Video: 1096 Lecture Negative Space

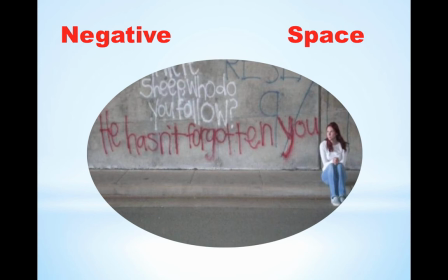negative space in this shot it's actually a marvelous depiction of not only the compositional elements of negative space where we have her allowing a lot of room to her right filling up the shot but also the internal feeling
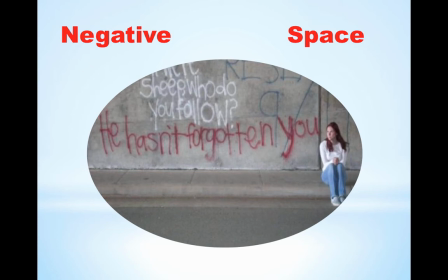she has of negative space so this is one of the wonderful things about cinema where you can actually get inside a person's head just by the way we frame the shot.
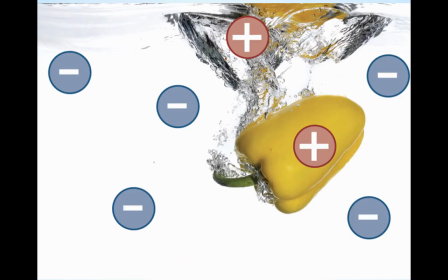Now, a basic definition of negative space is basically all the space that's not occupied by the main point of our focus is what we call negative space.
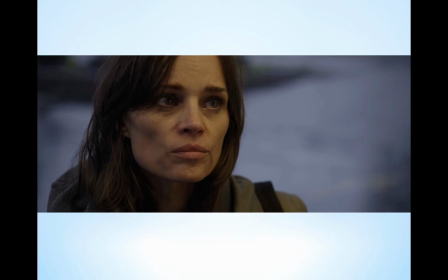So here, our actress is looking off, and where her head has left a room in the frame, that's what we call negative space and it's kind of like talking room so that where our
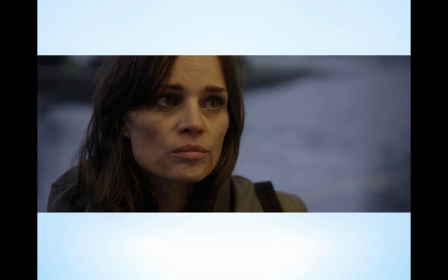eyes are drawn to the to the space anticipating an interlocutor or what she's looking at just like this woman
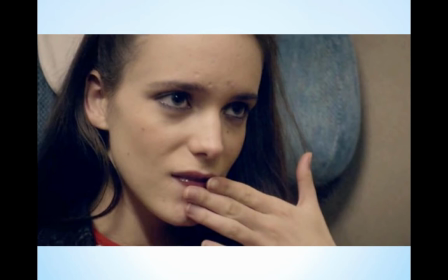here the negative space we give it enough room we observe the rule of thirds but we also the negative space has the talking room that she's looking towards so that our eye is drawn towards that so that we anticipate the next frame here of course is the example the first shot we have
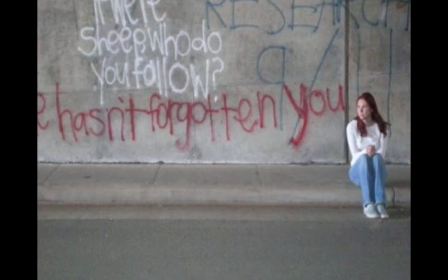but looking at it I mean you really study is not only do we have that space that she isn't occupying that our eyes are drawn to so that we look at the graffiti which of course underscores the theme when we haven't forgotten you whatever it might have something to do with the theme of the movie but the fact is our eyes are drawn there but still we're obsessed with her.
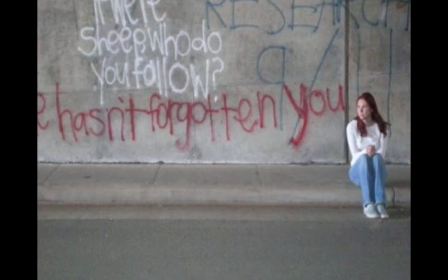So although she's not occupying most of the space here, we are still with her.
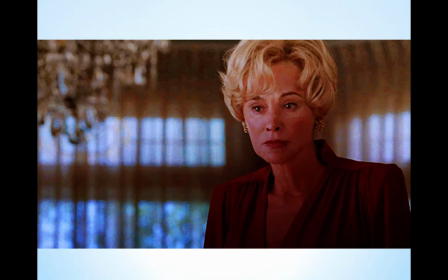Here in, of course, American Horror, we have Jessica Lange and the negative space to our left that we see. She's, as you can tell from the shot, she's actually internally ruminative. She's not really focused on anything. She's not really looking at anything.
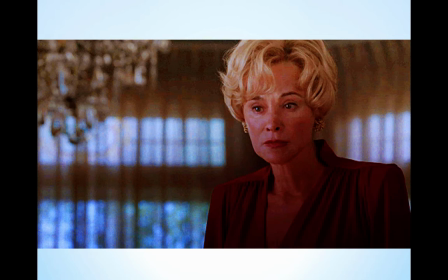And yet, because we allow that space and we rack to focus so that what's not in focus, we just look at her, that negative space allows us to actually think of the room in her mind that she's mulling over things.
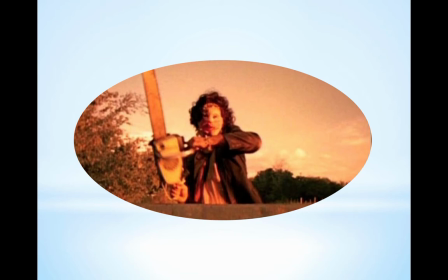Of course, when we get to our horror genre, negative space is going to be used all the time. And here in the Texas Chainsaw Massacre, negative space is basically that part of the frame that we're going to be occupying to get out of the way of Leatherface.
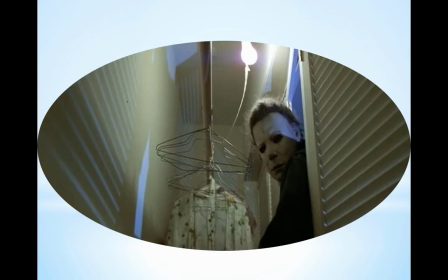And here, of course, Halloween, low shot, where we're looking up at the assailant. The negative space is not only to the left of the frame where we're occupying it, but we can feel trapped too.
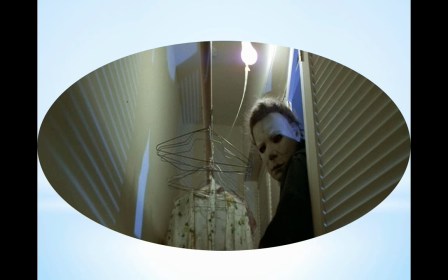Because of the close confines, the way this is framed so that we're inside the closet here, we feel trapped. And you can just feel the way we're trying to crawl into the corner just because of the way the negative space occupies its lower left.
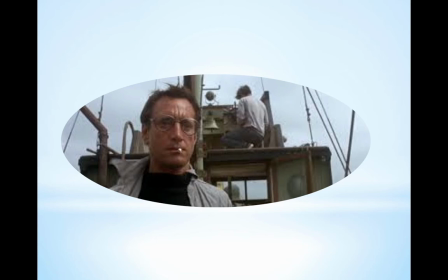In Jaws, here we got Roy Scheider, he's looking off and he's looking for the big shark. But again, we want that negative space to be allowed in the frame so that what's not occupying the frame is what's in his mind.
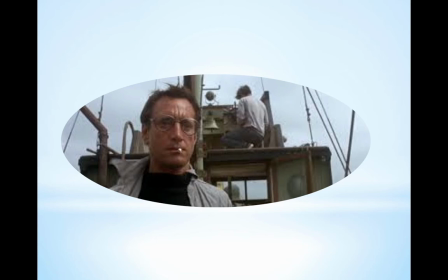We can see he's not just like Jessica Lange, he's not looking at anything. He's actually meditating,
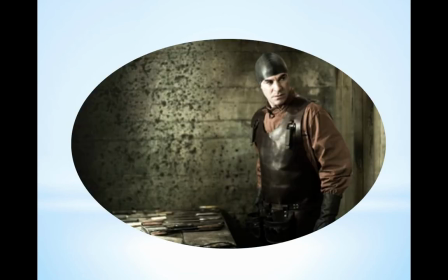but what he's meditating about is actually to the right of the frame and here going back to horror the hostile the negative space um has that weird art department which is really excellent in this in this whole genre here but the art department of negative spaces the spackle on the
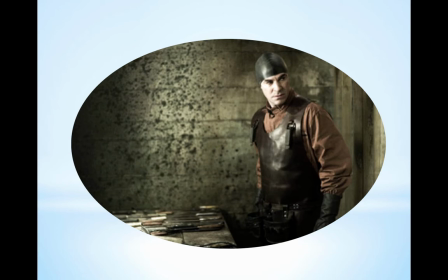wall whether it's mold otherwise dried blood other what or whatever decay like and it it just dominates the frame Although the lead actor here is our point of focus, the background dominating the frame in the negative space adds to the whole mood of terror.
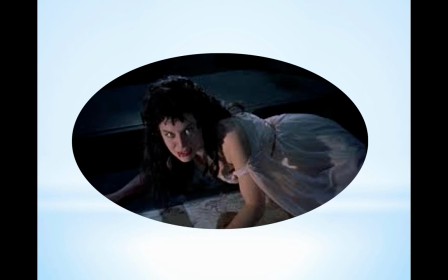Here, negative space, a vampire who's going to probably launch herself again. But look at what's happening here. The negative space is, as we look at it, to her left. And we're there. We're kind of dominating her. We're looking down on her.
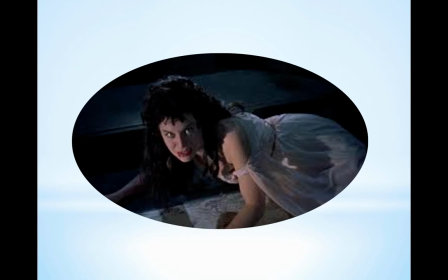But the negative space, because she's low and we're up, isn't as threatening.
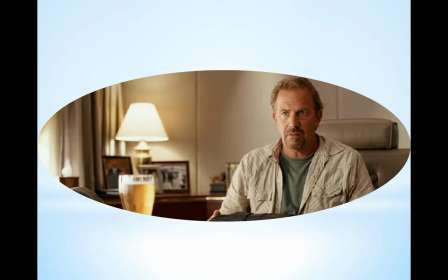It's arresting but not threatening. And here's a classic use of good negative space balancing off a good roll of thirds, actually. Roy Costner. Kevin Costner, I'm sorry. Kevin Costner looking off the frame to our left. and he looks a little diminished in a certain sense,
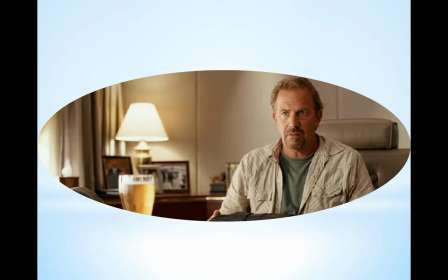kind of nonplussed. But you can see that where we're or whoever he's talking to who's occupying the frame is the source of concern.
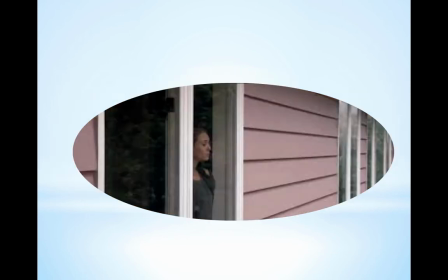And here, of course, negative space is that long walkway down a motel. Classic shots. Anytime we have an approach to a door in a motel, we don't go straight on, mainly because no one actually goes straight on a motel room.
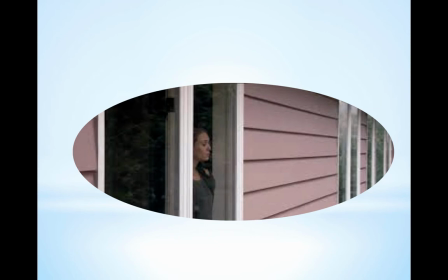Usually they walk down the side of doors. Even then, we don't go straight on because it's not as arresting, it's not as anticipatory, and it's not as tension-bound if we don't have them walking along the side of the frame.
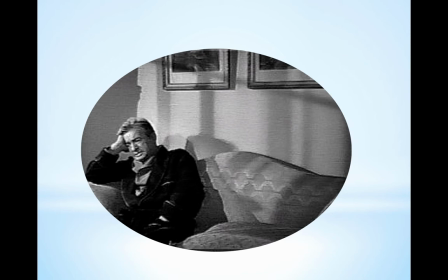Here's a good example of negative space where the man on the couch,
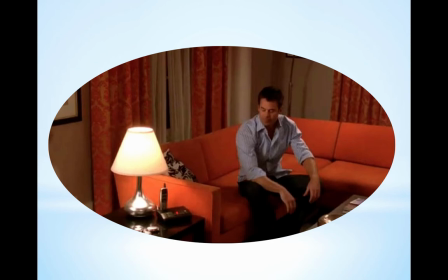like this man on the couch, they're gonna be looking off and it you know the negative space puts them at a disadvantage because they're kind of ensconced there and they're they're kind of situated there and but we can feel the
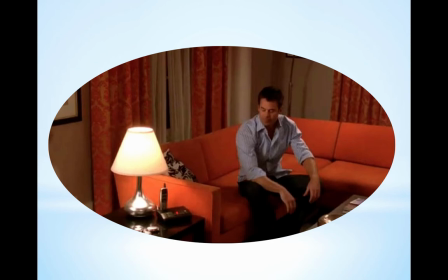energy that they want to this guy you can tell he wants to get off the couch whereas the previous shot he seems stuck on the couch so one is like a heavy use of negative space one is because of the light in the lower third to the left it kind of anticipates a
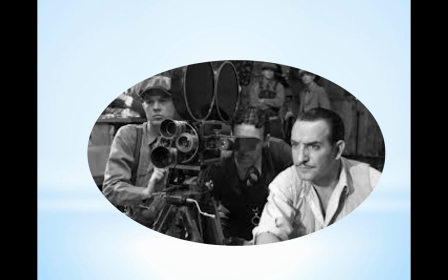movement and here's one from the artist the negative space of course is where the camera points so it's pretty easy to see how easily it was
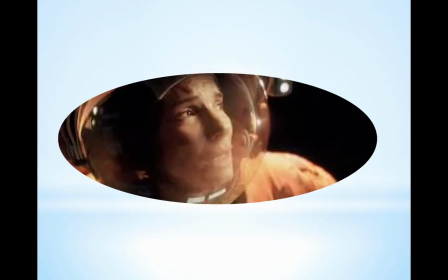to compose this and in gravity here we have Sandra Bullock look at the use here not only of the rule of thirds but the space she's looking literally into space the negative space is infinite and this is of course one where we would probably use it as an example as a chase movie or suspense movie but because we've allowed so much space to the right of this figure all we're going to do is anticipate what's going to come in from the right he's almost off the left but whatever eyes want our eyes want to know what's going to come to the right so by anticipating whatever appears in the right is always going to be welcome.
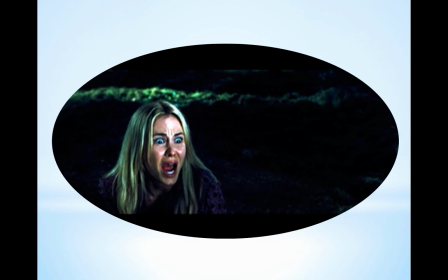Of course, not so welcome here in a horror movie. What's coming from the right is, of course, going to be bad or not exactly friendly. But what happens here, we're ready now. We're in a horror movie. We're ready for this monster.
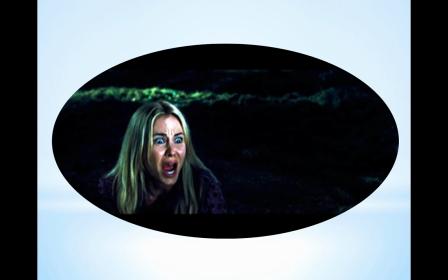If you really want to surprise us, and this is done all the time, if you really want to surprise your audience, if you have someone looking off to the right like this and you have the monster come in from the left, it really jolts us because what we anticipate from the right is then, of course, contradicted from the left and we're jolted out of our seats.
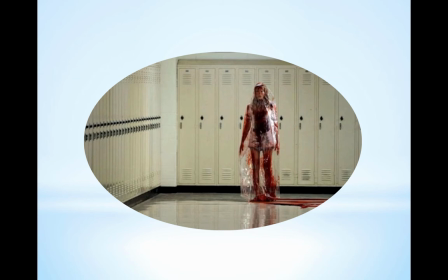Here, here's a good horror movie scene in so many ways. Obviously, the negative space is this long hallway where this girl's going to come down and you can feel our shock as if we're another student,
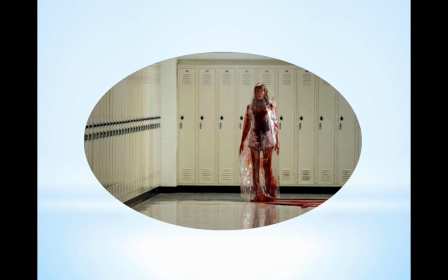how we're just immobilized by this grim figure sloshing its bloody footsteps down the hall.